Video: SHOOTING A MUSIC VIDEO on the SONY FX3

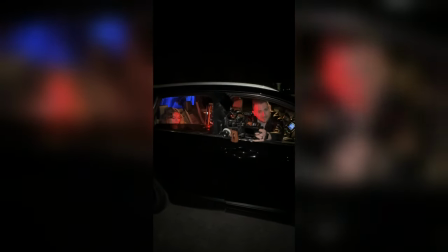(3:22)
this is basically how we've been doing this just this is not the right way to do this so if you are going to be filmmaking like this don't just hold your expensive
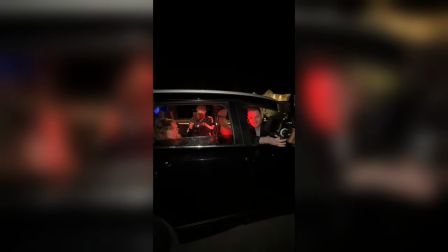(3:30)
camera out the window but i'm doing it right i think it's turning out we'll see but i'm basically holding this here
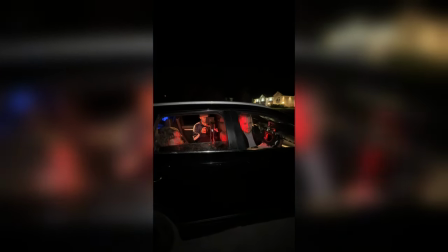(3:39)
while we're actually driving so we're gonna get to it we'll see what happens i could have risked dropping my camera breaking it breaking my lenses and that could have been a disaster so i highly don't recommend doing that but again sometimes when you're doing run and gun projects you have to just improvise and go with the flow so the thing that did make this a little bit easier was the fact that we shot this video in slow motion so essentially
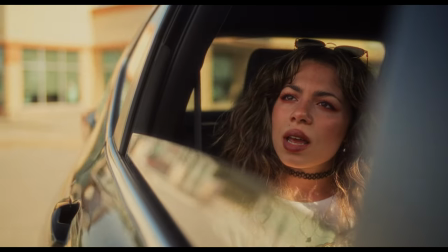(4:02)
you wanted to look like she was melding the words in real time but you see everything else moving in slow motion like her hair blowing
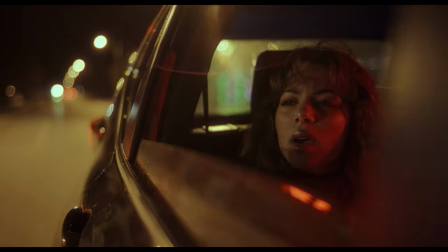(4:08)
in the wind so to achieve that look you actually speed up the song quite a bit which makes it shorter actually so when you're doing a multiple takes over and over again of the same song it's actually only about a minute or so instead of the three to four minutes that the song actually would have been although at the end of the day my arm was killing me my wrist was killing me and i was exhausted i really think it turned out well and i'm super happy with it so well worth the effort okay so now that you know how we shot this let's quickly go over the lighting and the gear that we used to shoot this
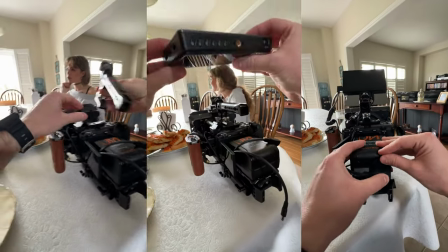(4:37)
music video first things first i shot everything on my fully rigged out sony fx3 after trying out a few different focal lengths i settled on
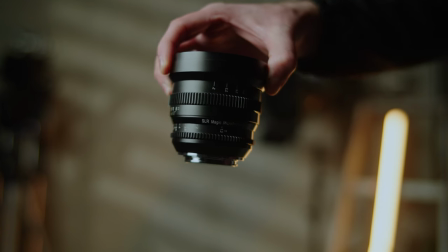(4:43)
shooting it with my SLR Magic MicroPrime Sini 35mm T1.3 lens.
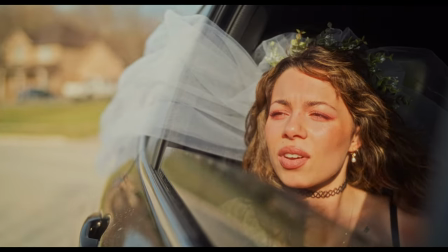(4:48)
And since a lot of these shots were during the day on a bright and sunny day, I needed to use some ND filtration. So it actually went with two different options at the same time. I know that is not the typical way you would do something like that, but I'll tell you why.
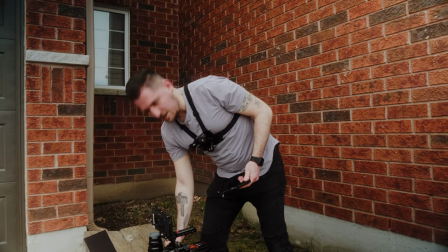(5:00)
I am adding my ND filter back on.
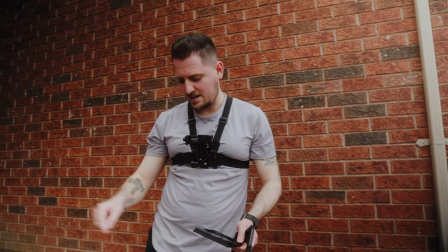(5:06)
I thought I didn't need it because I added in this cool little filter from Kalari Vision.
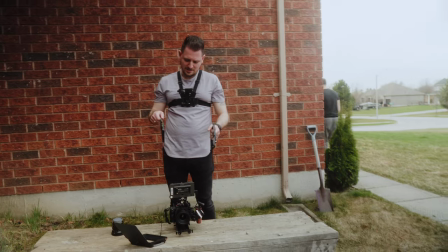(5:11)
That's a mist filter, which helps pull in the highlights but it also is a three-stop ND I believe so it darkens
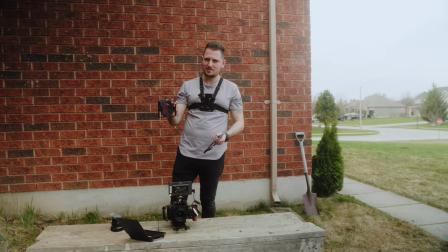(5:18)
the image quite a bit so I thought I wouldn't need this as well but now that I'm out here it looks quite bright so I think I do need to add
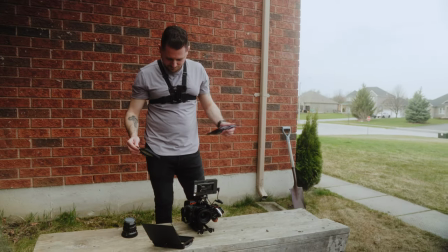(5:25)
my variable ND filter back to this we'll see so typically when I want to use ND I have my small rig matte box on that does have a variable ND filter in there so I can just easily rotate the little wheel and it will change the intensity of the ND filter. But for this music video specifically over here, I really wanted to have a bit more of a soft and bloomy or dreamy effect. So I wanted to use some type of additional filtration to achieve that. So the awesome people over at Kalari Vision were nice enough to send me this awesome product right over here to try out.
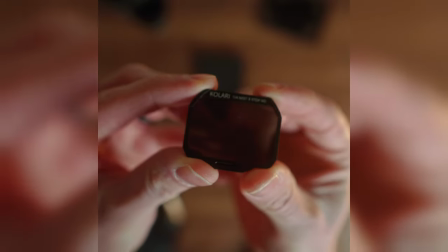(5:57)
And it is their one quarter mist three stop ND filter. It's essentially like a black pro mist filter with a bit of ND built in as well.
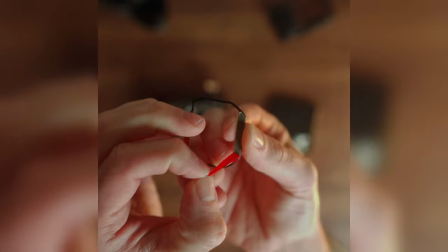(6:04)
But the awesome thing about this filter is that it doesn't screw onto the front of your lens, but it magnetically snaps in place in front of your camera sensor.
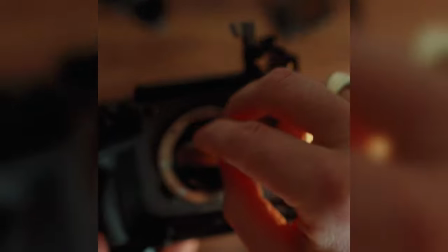(6:11)
This is absolutely a game changer when it comes to shooting with multiple lenses on a shoot, since you don't have to remove the filter from your lens,
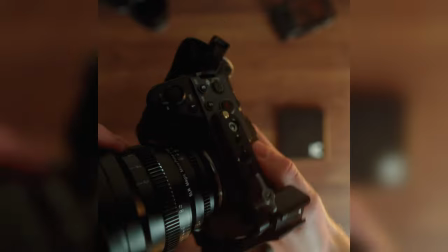(6:17)
then change lenses, and finally put the filter back on the other lens you just changed to every time you want to swap lenses. If you want to see more about that filter and how it works, I will be posting a video on that soon, so stay tuned for that.
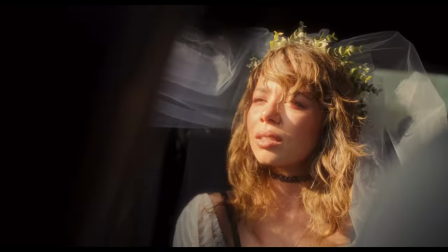(6:27)
But as you can see, this filter added a nice little subtle softening and slight bit of blooming to the highlights in my images.
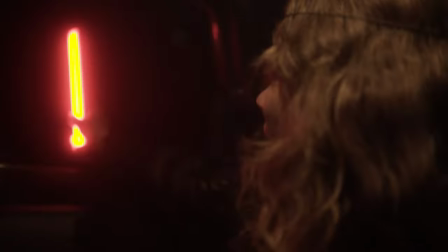(6:33)
Finally, for the lighting, I actually had two different setups, one for daytime and one for nighttime. For the daytime shots, I went with straight up 100% natural light.
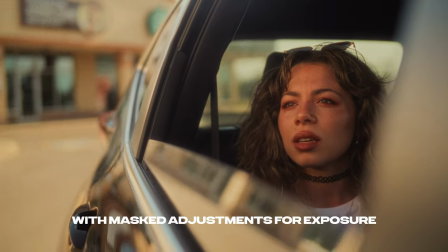(6:42)
In hindsight, I could have added a little bit of fill inside the car to brighten the exposure from within the car a bit,
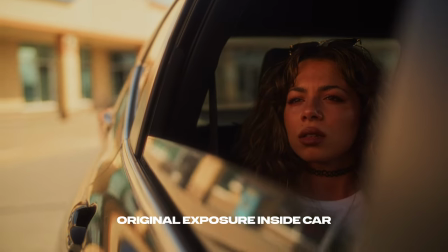(6:47)
since I noticed in the edit as some of the exterior parts of the scene were a little too bright for the brightness level of the interior of the car,
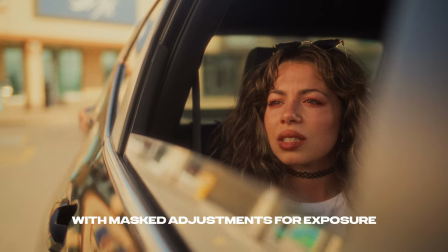(6:53)
so I had to mask off and adjust the exposure a bit for Francesca in the car to retain a proper exposure for anything outside of the car.
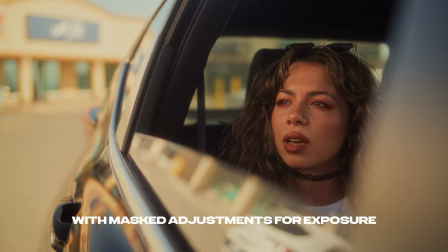(6:59)
But since the FX3 has such a great sensor, I didn't really run into any issues doing this. And for the night shots, we wanted to go with a relatively natural look,
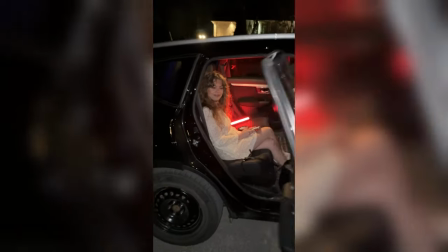(7:06)
so I had our handy assistant Roberto sit beside Francesca off-camera in the backseat and hold
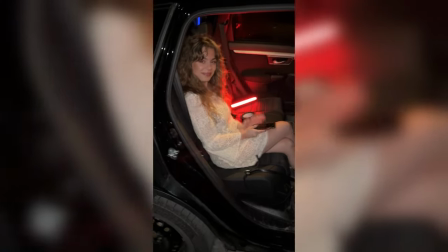(7:11)
a Godox TL30 tube light set to a red color and aim at the left side of Francesca's face. That was meant to be a constant light and color in the shot, since it was motivated by cars driving by, from their taillights, or from the red stoplights on the streets as well.
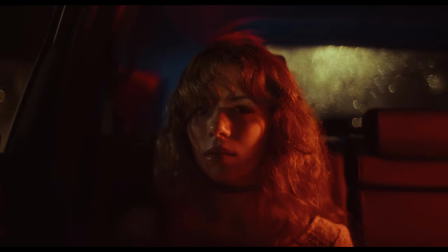(7:25)
Red is a relatively safe color to choose for lighting a night car scene, since it is so naturally found out on roads when driving at night.